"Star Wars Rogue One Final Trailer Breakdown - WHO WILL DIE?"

Hey guys, I'm Kyle Vorbach, and Star Wars has released what is probably its final trailer for Rogue One, A Star Wars Story.
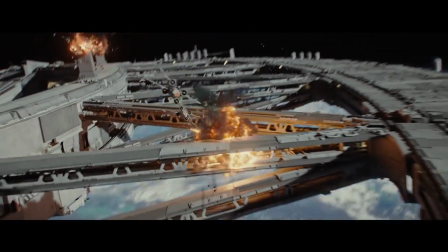[0:06]
There's a lot to talk about here, some stuff that proved our past theories correct, and details about new characters and which of them might die. So let's break down all of these missable details and make some final predictions. Here we go.
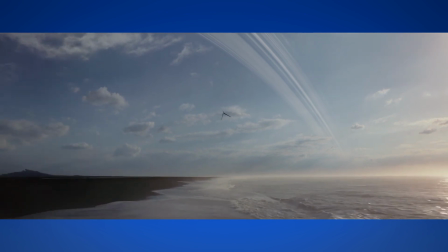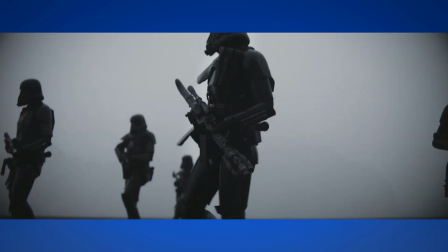[0:25] Jyn, whatever I do, I do it to protect you.
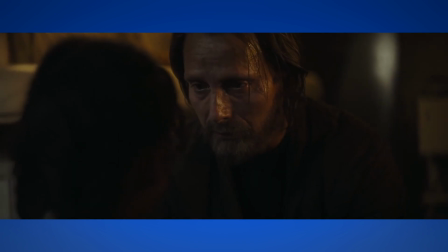[0:32] So you understand? I understand.
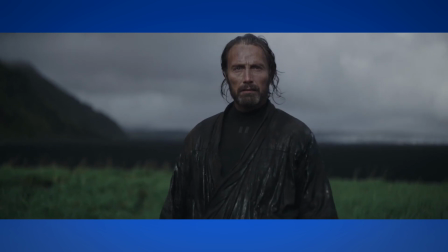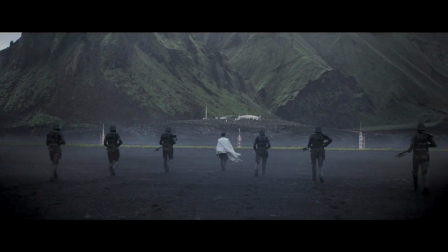[0:40]
So we start off with this flashback of Krennic and the Death Troopers finding Galen Erso,
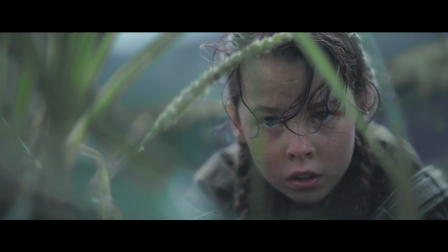[0:45]
and we see this shot of Jyn hiding in the reeds, which kind of implies Galen made her escape so Krennic couldn't use her as leverage to make him work for them.
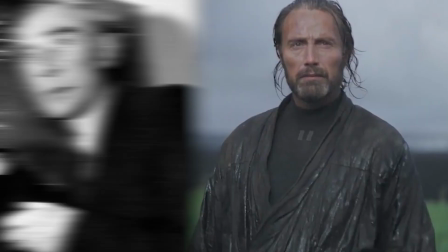[0:53]
This also kind of confirms our theory that Galen Erso is kind of an Oppenheimer figure, which means he's taken by Orson Krennic to build the Death Star,
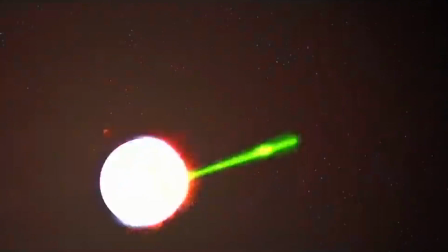[1:00]
but he later regrets creating essentially a weapon of mass destruction like the nuclear warheads Oppenheimer created.
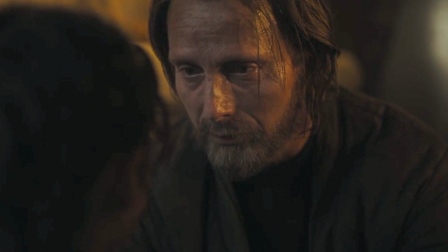[1:06]
His desire to protect Jyn here shows that Galen looks like he's actually a good guy, which explains him leaking the Death Star info to the Rebels.
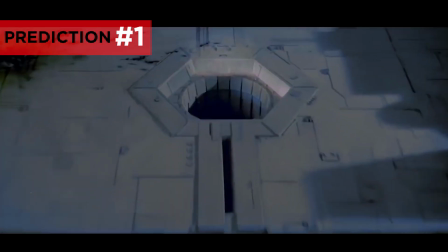[1:13]
My prediction is that, you know the exhaust pipe on the Death Star that is incomprehensibly stupid to have there and they use it to blow it up in A New Hope?
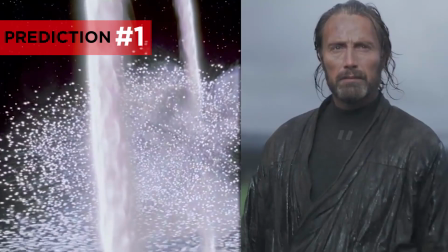[1:21]
Well, what if Galen was the one who put it there and then he gave the plans to the Rebels, like, hey, let's blow this thing up.
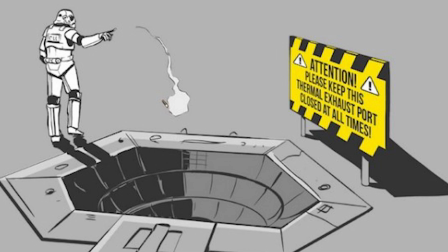[1:27]
So the long-running joke about the Death Star's vulnerability may finally be justified here. Another important thing to note here is the new music that we're hearing in this trailer.
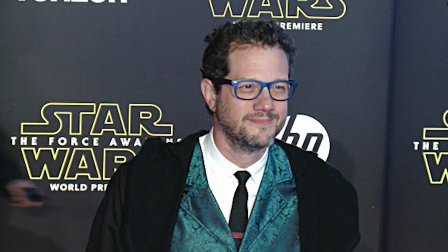[1:36]
Now, since the last trailer came out, I believe Michael Giacchino had replaced Alexander Desplat as the composer on the movie.
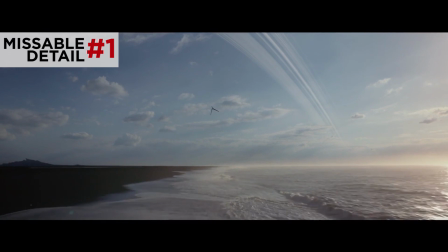[1:42]
So here, we're hearing the Force theme, but it's being played with vocals, perhaps like a young girl's voice, which kind of reflects Jyn Erso as a young girl in this flashback.
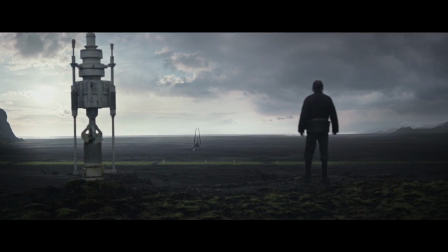[1:51]
Now check out the scenery here. This really looks like an alien landscape. This location is actually in Iceland.
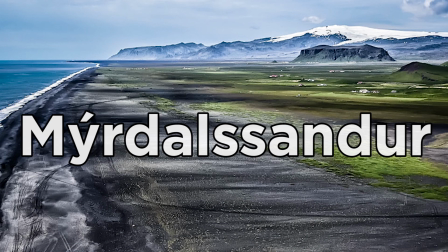[1:56]
It's at this beach, by the mountains of this and this, east of the village of Vik.
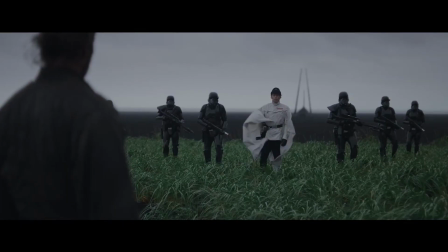[2:01]
V-I-K, I could say that one. Now let's zoom in on Krennic here. Look at his Imperial insignia.
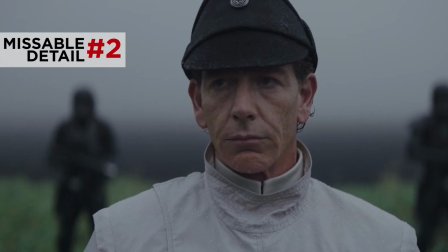[2:06]
He just has the 6 red squares, which means general. Now, because this is a flashback, later on in the trailer, we see him with 6 red and 6 blue, which means admiral. But let's move on.
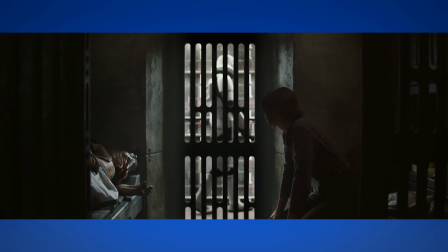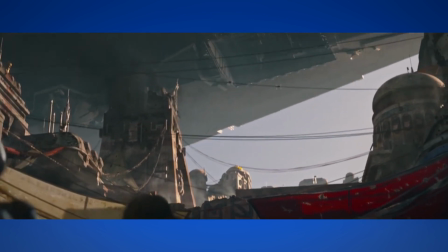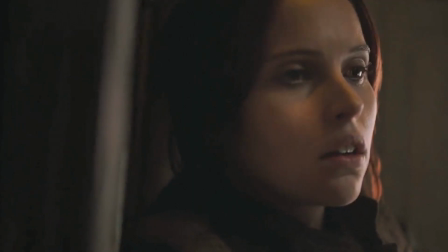[2:30] You wanna get out of here?
So here we see Jyn waking up violently from this nightmarish memory.
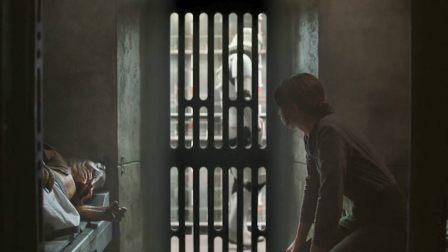[2:35]
The editing makes it look like she's having this memory in Imperial custody right before she's broken out by the Rebels and assigned to the mission,
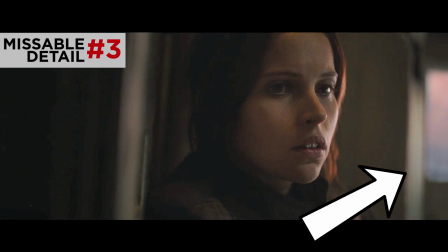[2:41]
but judging by the shakiness of the shot and the lighting coming from behind, as opposed to from the front in the next jail cell shot, this means that this scene takes place later on,
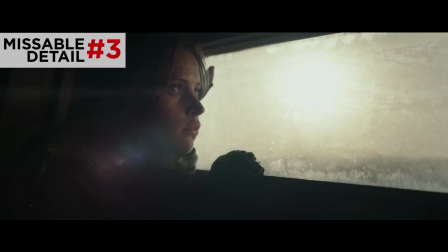[2:50]
like in the later scene on the cruiser when she looks out the window being transported by the Rebels. Therefore, Rogue One probably won't begin with a flashback.
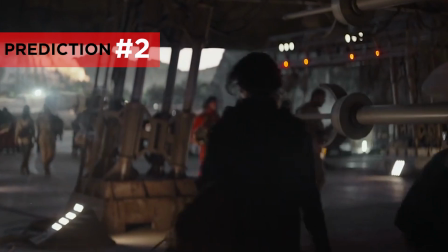[2:58]
This flashback will happen later in the first act after she joins up with the Rebels. So why is Jyn in Imperial jail?
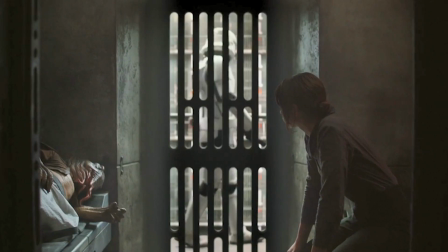[3:04]
Most likely for the list of crimes we heard in the first teaser.
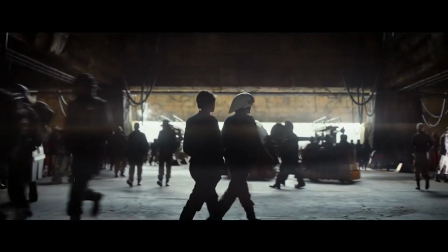[3:07] Forgery of Imperial documents, possession of stolen property, aggravated assault, resisting arrest.
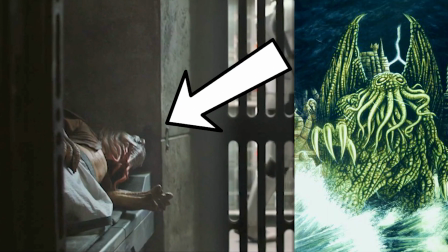[3:14]
We see her cellmate here, who's kind of like a weird Cthulhu looking thing, or Davy Jones from the second Pirates movie.
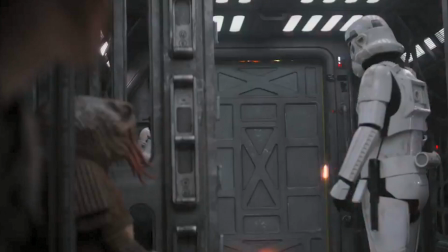[3:20]
Let me do an impression. Jyn Erso. Terrible. They look like they're being transported together later on, so maybe they got into some sort of trouble together.
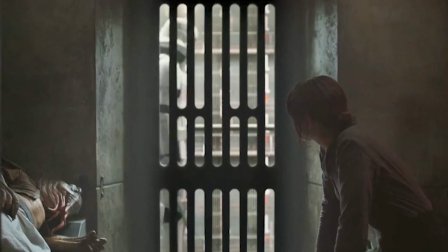[3:28]
Who knows? So if you look in the background behind the stormtrooper outside the cell, there is several floors of cells.
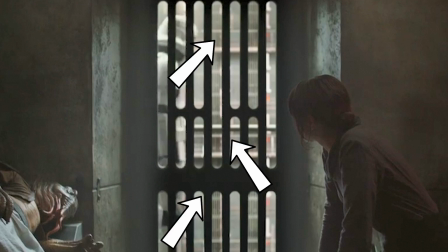[3:35]
So this looks like it's just a massive prison facility. And the Rebels broke in here to get Jyn out.
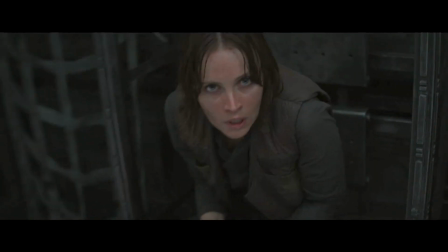[3:40]
So that seems like Jyn is really important to the Rebel cause. Next, we see the occupation of Jeddah.
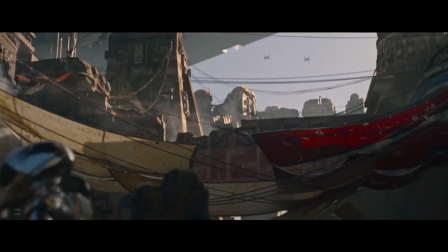[3:45]
We see this interesting looking shiny droid in the bottom left of the frame. And the frame leads your eye to the cool looking looming Star Destroyer overhead.
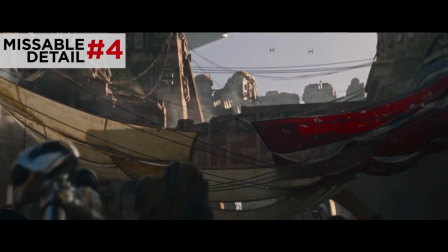[3:53]
But if you look closely on the bottom right before the camera moves up, there's an AT-ST, which we see later on in the trailer. This is cool because one of Rogue One's challenges is to feel and look like a Star Wars movie. And with all new characters and no lightsabers or Jedi, this is kinda a really tough thing to do.